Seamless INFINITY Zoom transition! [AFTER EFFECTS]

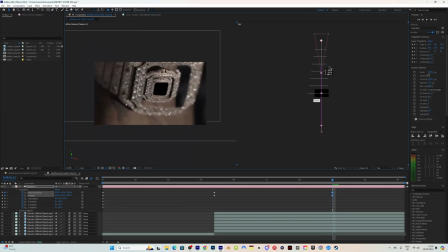[7:53]
right here I would want to reframe and just make it look a lot more interesting when it's zooming in we would just go to this tool right here for our 3d camera and we would just reposition where this is going and make it a little bit more centered there and then again go
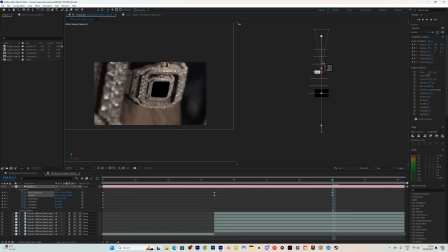[8:12]
to select tool and go to the z we just carry on zooming in and do the same thing with this one just make it a lot more centered there so i'd say around there make sure select tools on and zoom in again and then again for this one make sure that we are
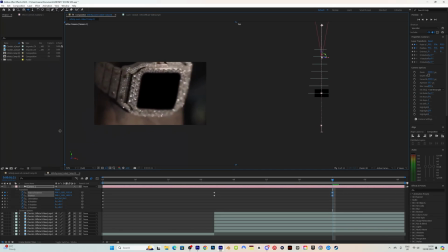[8:32]
more so centered in at a nice position so that when it does zoom into this last one it's kind of like right in the middle there but we can adjust this ever so slightly just to make sure that we are happy with the way it's looking you don't want to do any adjustments
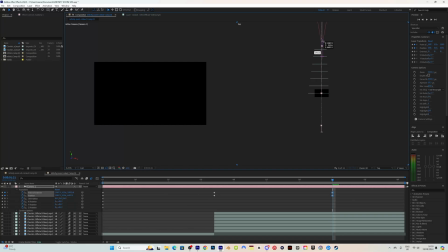[8:50]
after this so as you can see we've gone right through so i'd say around there so now when we watch this one you can now see that we've
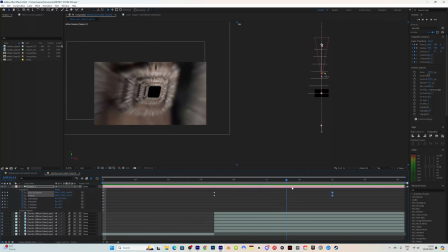[8:58]
created the tunnel and we've created the duplicated effect for this insane zoom so now the next thing you want to do is basically highlight your key frames the ones that you're using anyway and just f9 them all right so
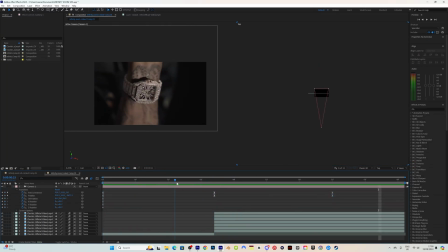[9:11]
now as you can see now that we've f9'd it is a lot that is a lovely zoom all right and what you can do is if you don't like the speed if you want it to be a little
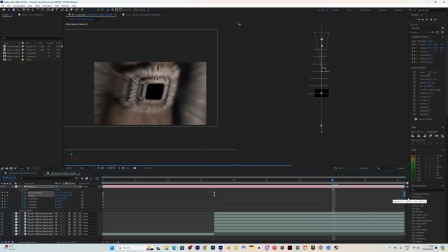[9:20]
bit more slower what i can do is is basically just drag these keyframes back towards the end and if we watch that now if I
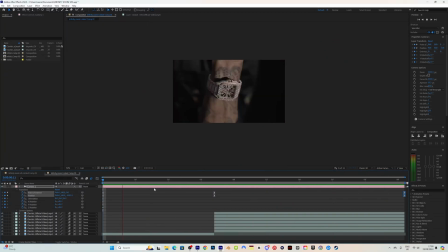[9:27]
change the view back to one so as you can see this is what our effect is looking like right now now what you can do is is with these positions and these duplicated layers you can go to them you can go to the position right here and transform and you can keyframe the opacity
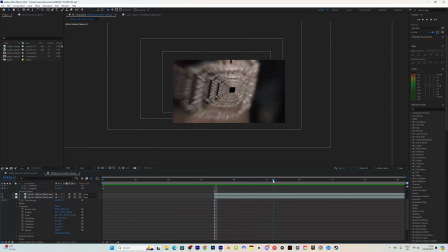[9:42]
and change the opacity for each one as it's going through the zoom so say for example this one right here would fade out the next one would fade out and fade out and fade out and go into the whole zoom but i'm not going to do that for this transition i actually have
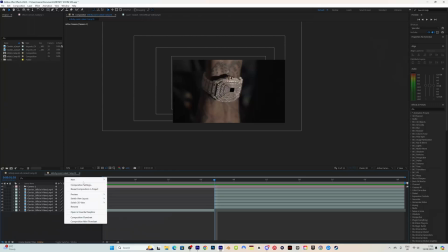[9:57]
something else for you guys to see so we're going to right click we're going to go to new and we are going to go to adjustment layer
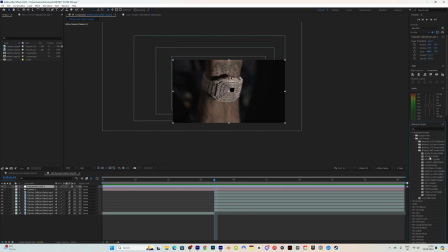[10:02]
and then we're going to go to effects and presets and as you can see i've opened up my ultimate shake pack 15 drag and drop shakes
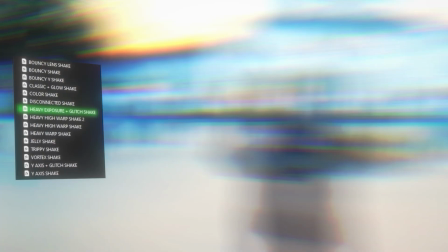[10:10]
for your videos guys if you do not have this pack feel free to go in the link in my description and download these today they are so
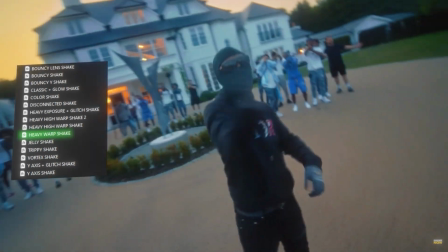[10:18]
good for your videos and it just changes the way your videos look especially music videos and shakes where you want to add that intensity and
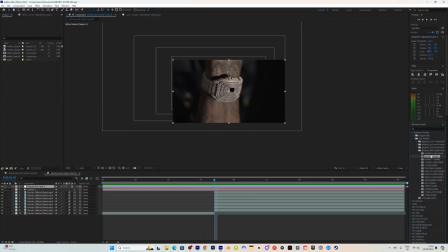[10:26]
energy to your videos so we are going to be using the bouncy shake for this effect i'm just going to drag that onto the adjustment layer and we're
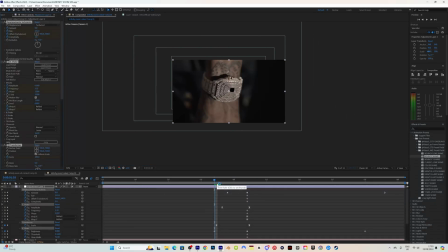[10:33]
going to see how this changes the whole effect and the way it looks completely so we're going to be going to the part of where this transition actually starts for the zoom and we're just going to drag the adjustment layer with the keyframes to make sure they are in line and then we
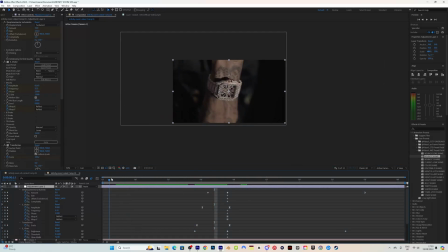[10:49]
just want to make sure that we have our shake ready for this effect so we're just going to render this through to see what it looks like now and then if we want to move it we can if not we're happy with it then we can go with this but we're just going
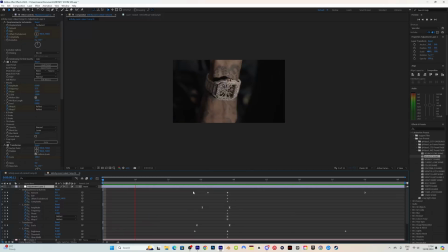[11:02]
to render it and as you can see the shake has basically made this zoom kind of turn and have a nice
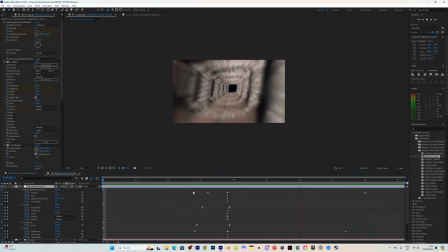[11:10]
rotation and a wiggle into the zoom which is so sick obviously i like to do is with this black space we're not just going to have it like that we're going to have a clip underneath it because we want the transition to come to life this is going to actually zoom into something so
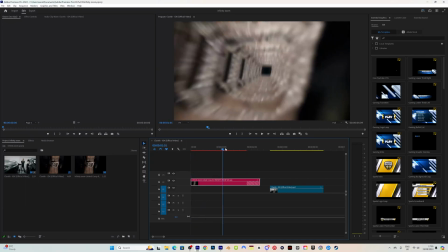[11:25]
we're going to go to premiere pro we're going to open that up and as you can see we have our effect right here now the first thing i'm going to do
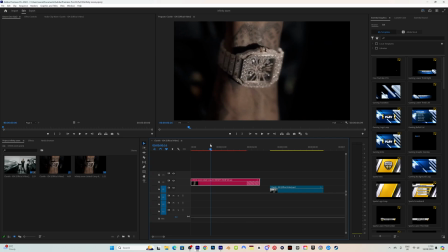[11:31]
is as soon as i see the shake coming which is right here we're going to add our clip underneath so that when the shake does happen and it does zoom through we have our clip underneath playing which is making sense and it just makes this effect come to life because that's exactly what